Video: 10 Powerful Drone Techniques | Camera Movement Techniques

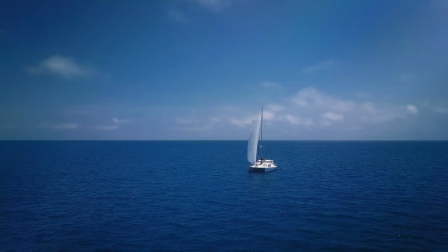8:22 And that is the parallax shot. This move combines a lateral movement to either the left or the right with a simultaneous pan in the opposing direction.
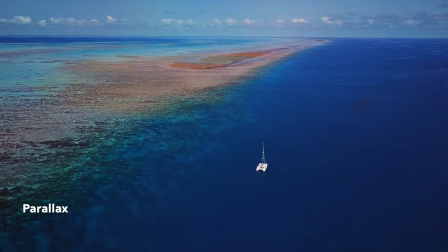8:32 When executed correctly,
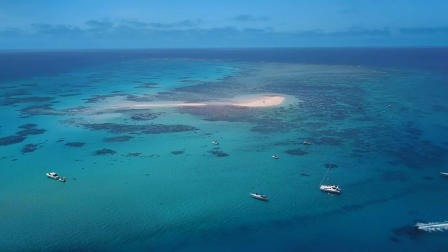8:34 what the pan does is it keeps your subject in the centre of the frame and the drone ends up flying in a circular movement around your subject.
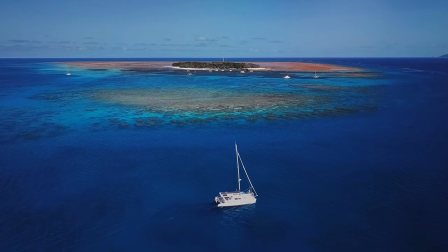8:42 The reason this shot is so dynamic and interesting is because as you fly around your subject,
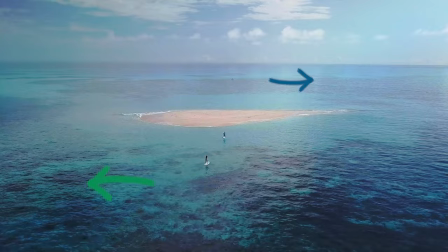8:48 the foreground appears to move in one direction, whilst the background elements appear to move in the opposite direction simultaneously.
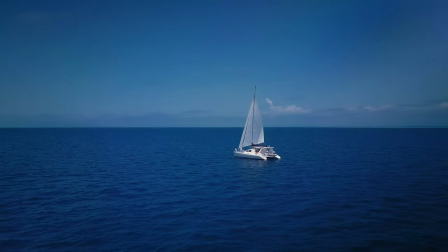8:56 This shot looks great in most situations and worked even when our boat was out in the open ocean with nothing around. But if you want to create the most cinematic shot possible, having a layered shot with a foreground,
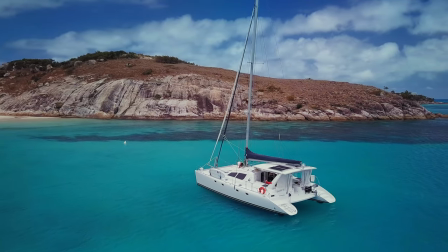9:08 middle ground and background element will really take the shot to the next level. I'll be talking about this concept of layering your shot, plus a couple of other drone tips that I have in an upcoming video. So make sure you hit subscribe so you don't miss out on that one. One final bonus tip that I'd like to leave you with for this video is the addition of counter movement. Counter movement simply means having an element within your shot that moves in the opposite direction to the movement of your drone.
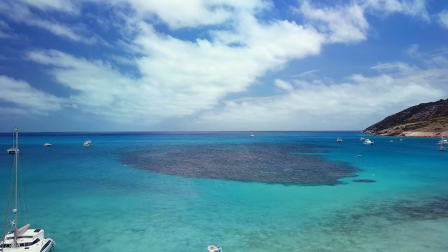9:37 If you have all the right ingredients in your scene, counter movement can be really, really interesting and can help to elevate your shot even further.
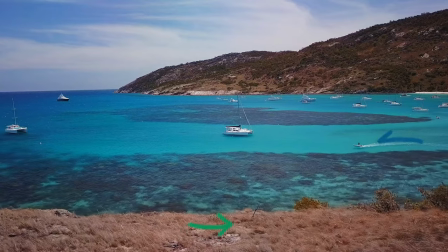9:45 One example of this would be to have your drone moving left to right whilst having an object in your frame simultaneously moving right to left.
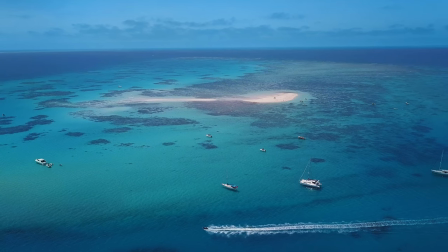9:54 Adding this counter movement makes your shot just that little bit more dynamic and adds that extra spice that can take your shot to the next level. If you can plan this counter movement into your shots, they can make them really visually dynamic. But with us and documentary shooting, sometimes you're just in the right place at the right time and it adds that little bit of extra spice to your shot.
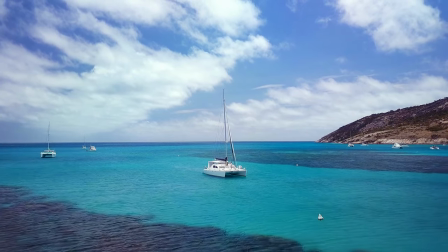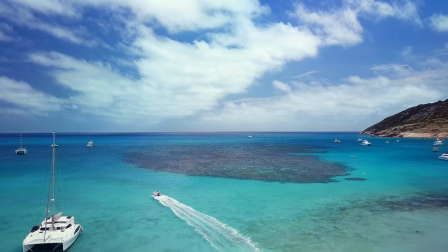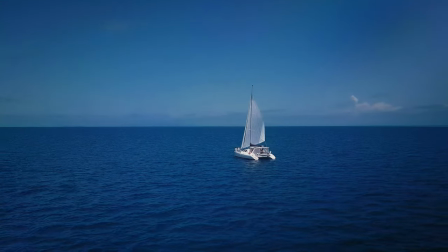Well, there you have it guys. Those are my top drone maneuvers that you can add to your next shoot.
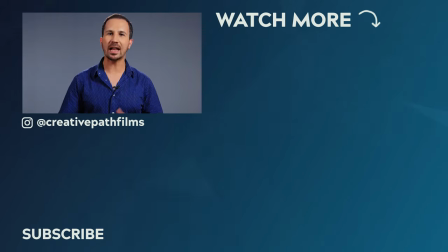10:36 And if you'd like to learn more about the Against the Tide documentary, and how you can see it once it's released, check out the link down in the description. And of course, if you enjoyed this video, make sure to let me know by leaving it a thumbs up. Thanks for watching guys, and I'll see you in the next one.